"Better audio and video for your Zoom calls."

Hey everybody, I am Joe Tobiasen and as you can see I'm not filming today's video from my normal video stuff. Instead I'm going to do it on my MacBook Pro because I, probably like most of you, that's how I communicate with everybody else now. But also if you've been like me and have been on more Zoom calls in the last week than you've had in the previous decade, you realize that most of our friends have no idea how to have good photos and or good video and good audio on their zoom calls so i'm sure your videos are great you look beautiful your audio is perfect but for all your friends who are out there who have no idea what they're doing that's what we're here to do we're gonna have a couple tips on how to make your video and how to make your audio just a little bit better and a little bit more pleasant to be a part of if you're starting with your videos the thing that's most important to know is that the camera is trying to come up with an even exposure across the board. Now that doesn't necessarily mean it's going for an exposure on your face, it's going for an even exposure across the whole scene that it's looking at. So of course that anytime you have something that's going to have a high contrast area that's going to lead to problems within how to expose things correctly, how to balance it out, so just be aware of that and know that's what the camera is trying to balance. If it's daytime this is a lot easier to manage and let me show you a couple things in here. The easiest thing to do if it's daytime is just get close to a window and aim your body at it.
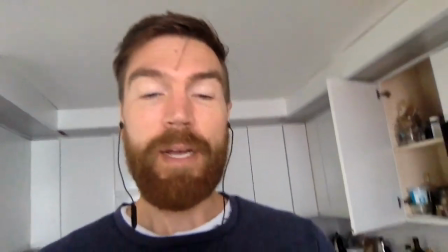1:35 So I'm close to this window here in my kitchen here as you can see right now my light the light on my face actually looks really really good doesn't it?
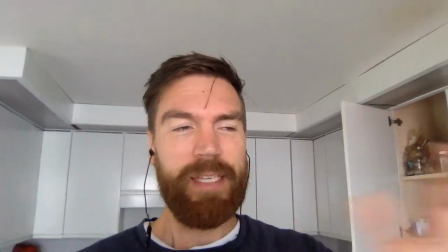1:42 It's pretty even it's falling on my face because I'm far enough back that it's not going to hit any
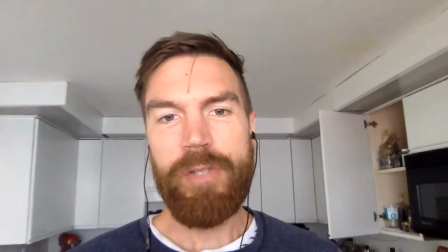1:47 place in particular but I'm going to get a little bit closer to the window just like this and you can see now it's getting like
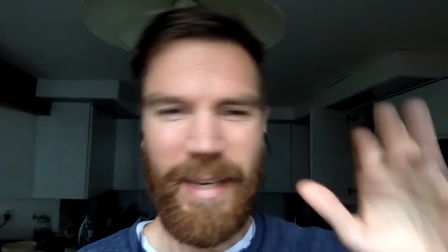1:53 overblown on my face and really dark behind me. Now it kind of levels out and actually looks okay.
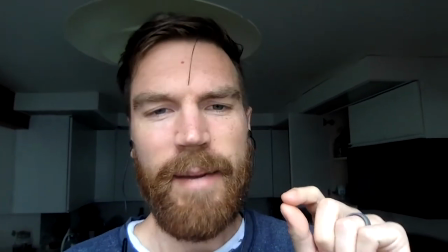1:58 Anytime I move it kind of loses because the camera's constantly readjusting but it's not very intelligent about that.
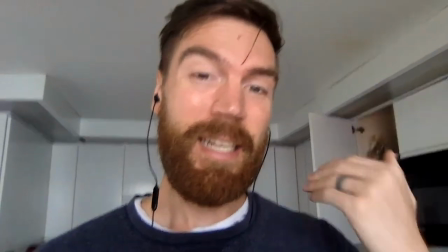2:04 So putting yourself in a space that's close to natural light but not in natural light is going to be really way way way better for making that light look consistent. We've all had our friend who's that person that comes in like, hey guys I'm on my juice, I'm on the zoom chat already here, can't you see me?
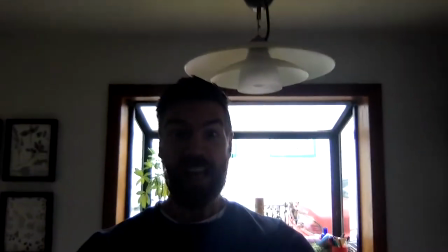2:19 Or even worse, can't you see me? I look great. So if you see that person just tell them hey why don't you move away from that window or actually just like spin around so that you're facing towards the light and it's going to look so much better.
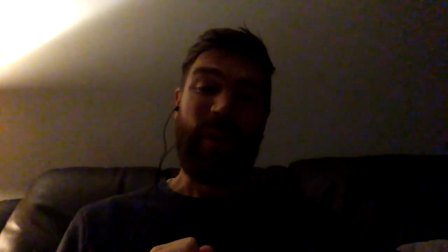2:29 So the thing is sometimes it's also at nighttime and then it gets really dark and that's obviously an issue because things are hard to see.
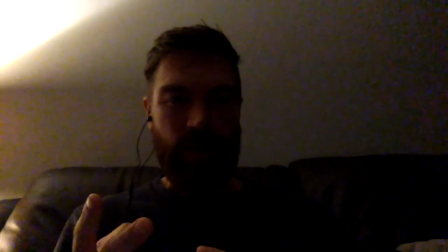2:37 So here's two things you can do to help make the nighttime photos video look way way better when you're on zoom calls.
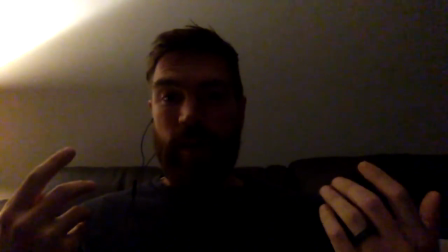2:43 Obviously this looks like crap. The reason it looks like crap is because the light's coming in from the side and it's just is really dark.
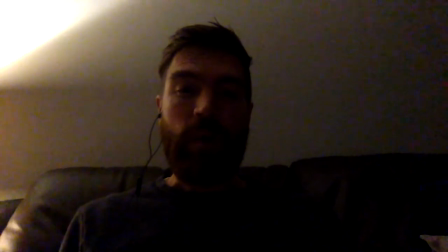2:53 Remember what I said before about how the camera automatically wants to even out a scene and make it be a balance.
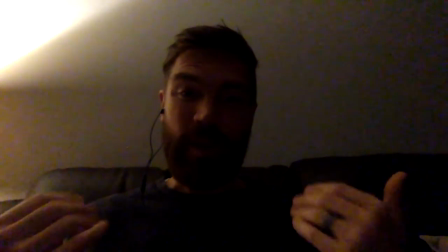2:59 But sometimes the thing is that balance might be really dark. So in the scene I'm looking at right now, we're going from like dark to crazy dark.
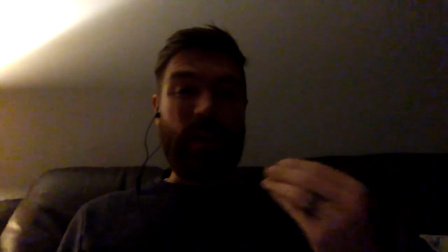3:06 And so when that does, it averages it out to this really grainy garbage. And that's why you can't really see things.
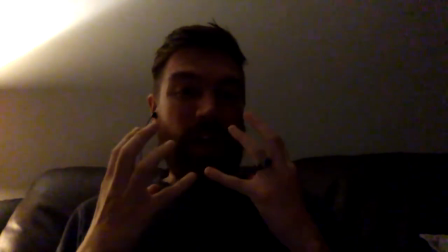3:12 Also, I have a beard. It's not an extra dark area down here. So it's just compounding that problem.
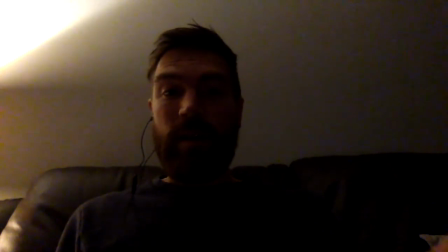3:17 So like what we said before when using the the window and getting close to it but not directly in that
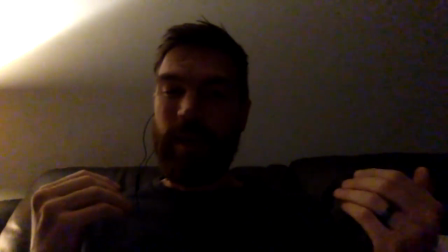3:23 light so you have kind of like a balanced amount of light hitting your face that's we can kind of do that to really help here.
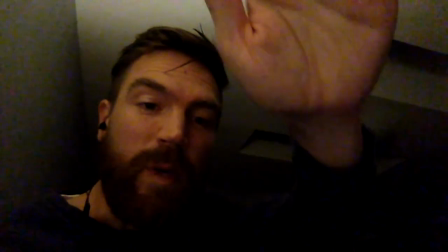3:28 So instantly you swing over here and I'm aimed so there's a light directly behind the screen it makes an enormous difference on what you can see and how well that looks.
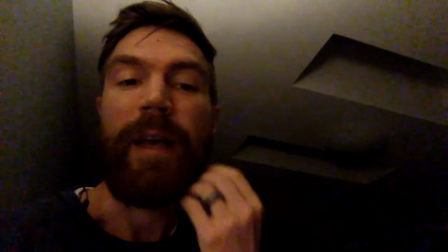3:38 One one thing that's especially important with that like I said with the beards is finding ways to make those
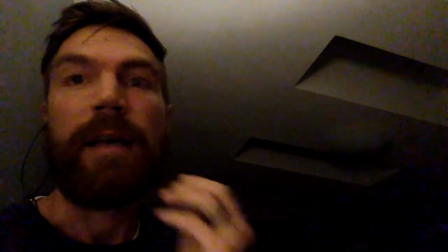3:42 be as well-lit as possible because it's making an enormous difference.
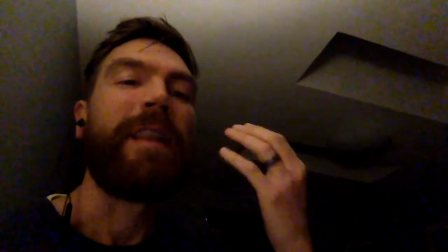3:48 But secondly, look for catch lights in your eyes because that really always helps you look like you're alive and you're excited, you're emotional, you're happy to be on the call.
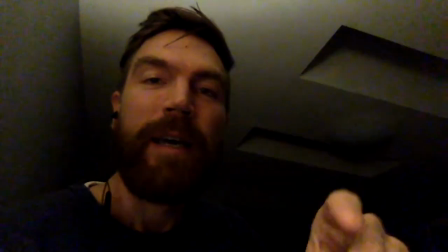3:56 So find a way to make that light be bright enough that it's on there.
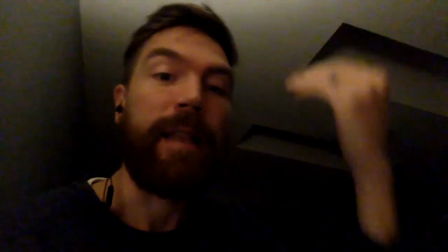3:59 So right now I have a lampshade on here, but if I was to take that lampshade off that light, well actually let me do that really quick.